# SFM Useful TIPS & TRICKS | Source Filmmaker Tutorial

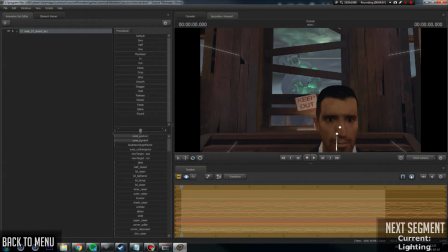(4:03)
So what you can do for almost every picture is to put an edge light, and an edge light is basically this, a light.
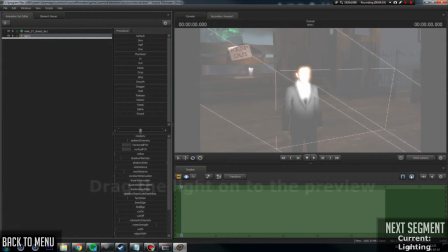(4:14)
And for those who didn't know, you can drag the light on here and then you can control the light.
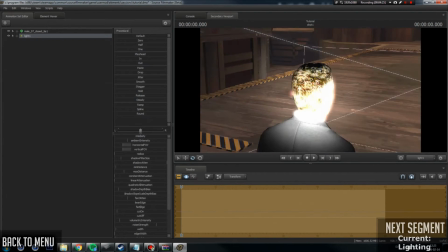(4:21)
An edge light is essentially just doing this.
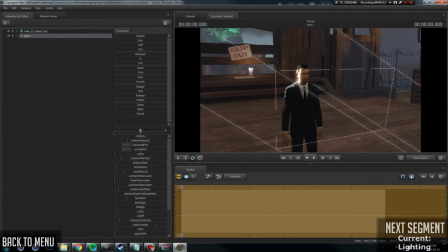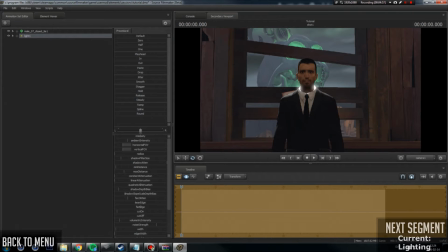(4:32)
So it's just basically this.
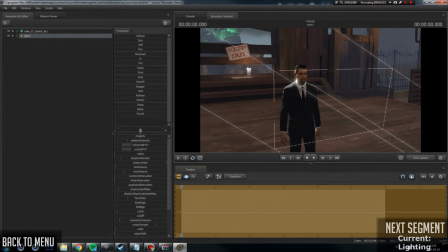(4:34)
Let's put the light there, and it works for almost every picture or video.
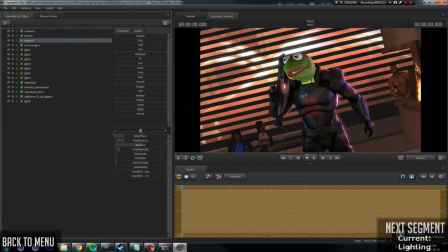(4:42)
So this is what I meant with the edge light. Makes it separates the subject from the background. You know what to focus on, and makes it look a bit nicer.
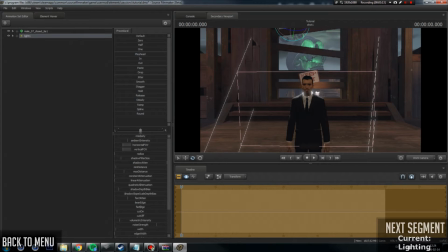(4:55)
The lighting doesn't have to be realistic. I mean, logical to make it look good. And an example I have is a picture I made.
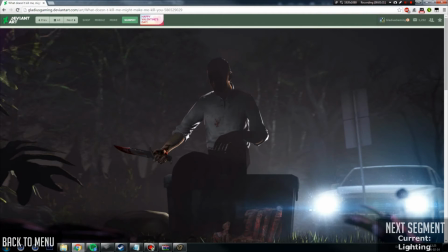(5:07)
This picture, as you can see, I have stuff foreground,
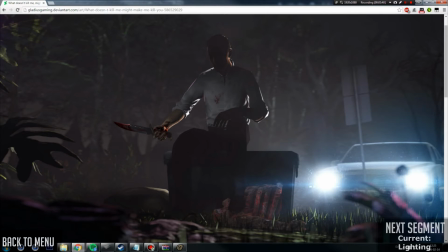(5:15)
background, but you can see the light doesn't really make sense in some of these. It looks good, but doesn't really.
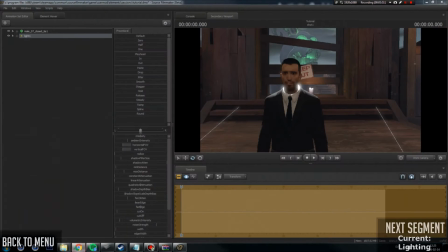(5:26)
It's not very logical, but that's fine in most cases, and it makes it look a bit nicer basically.
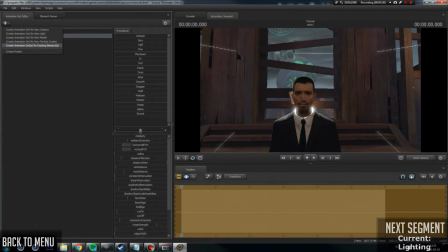(5:35)
So let's go back to exaggerating everything, exaggerating the light.
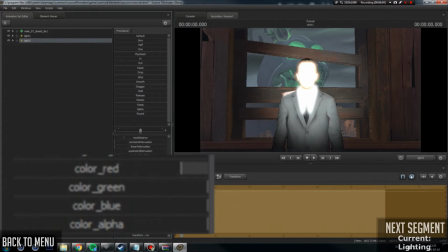(5:40)
There's a green light, so let's that green light,
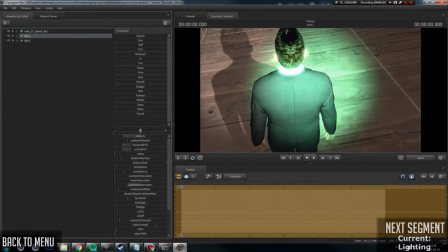(5:48)
and it's behind him, so yeah, as you can see, makes it a bit nicer.
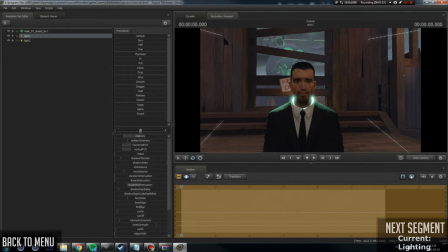(5:55)
And exaggerating some of the lights basically fools people to think that the light reaches that far,
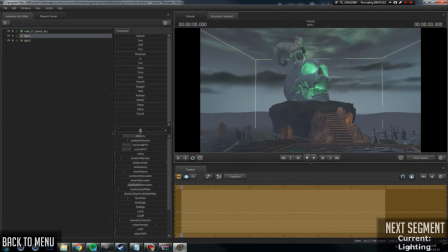(6:02)
but this is
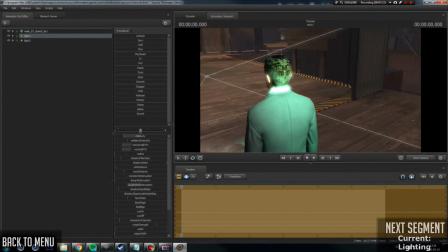(6:07)
basically too far to make it look like this.
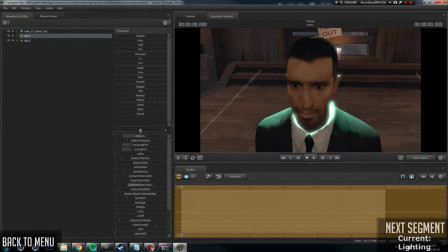(6:13)
But it makes the picture look a bit nicer.
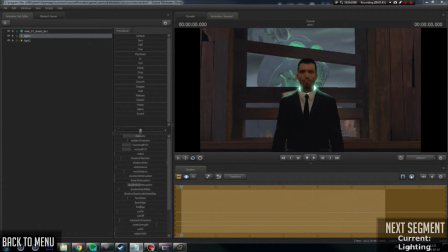(6:19)
Something you might want to do to separate the subject from the background is to
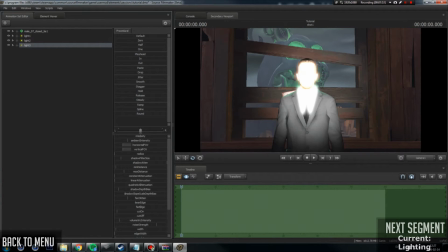(6:25)
make him a bit brighter, and some of you might just do this, you know.
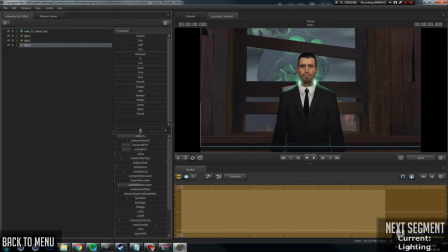(6:33)
Doesn't necessarily look bad, but not something you want to do. My way of doing lighting when it comes to making it brighter is just to make it a bit more blue.
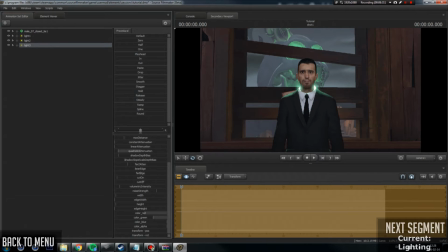(6:49)
As you can see, looks a bit more natural this way. This way it looks a bit more natural. Just go down with the red and green, and you should have decent light in almost every picture to make it look brighter.
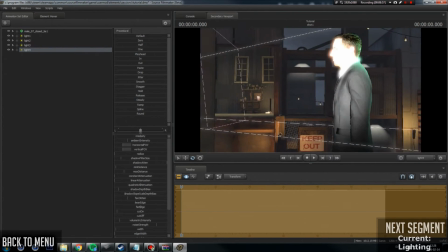(7:07)
Something else you can do is, you know, as I said, just exaggerate with this.
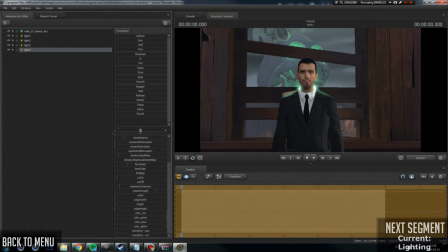(7:17)
Go down with the intensity, make it purplish maybe.
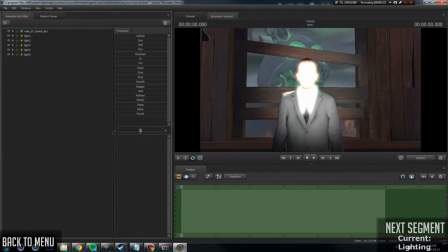(7:28)
There, and another light.
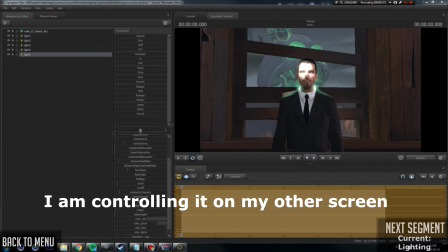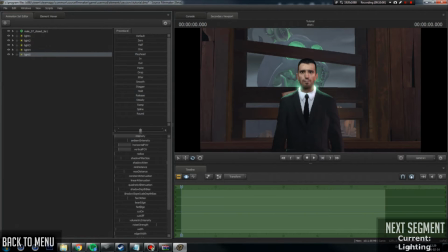(7:41)
There. Now, I mean, compared to just this, putting all these small lights makes it look a lot better, and you have to experiment.
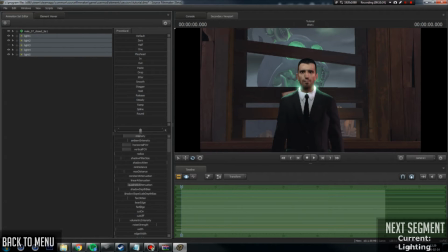(7:56)
But, you know, in the end it should look pretty good. And if you don't know how to light it, just do what I did.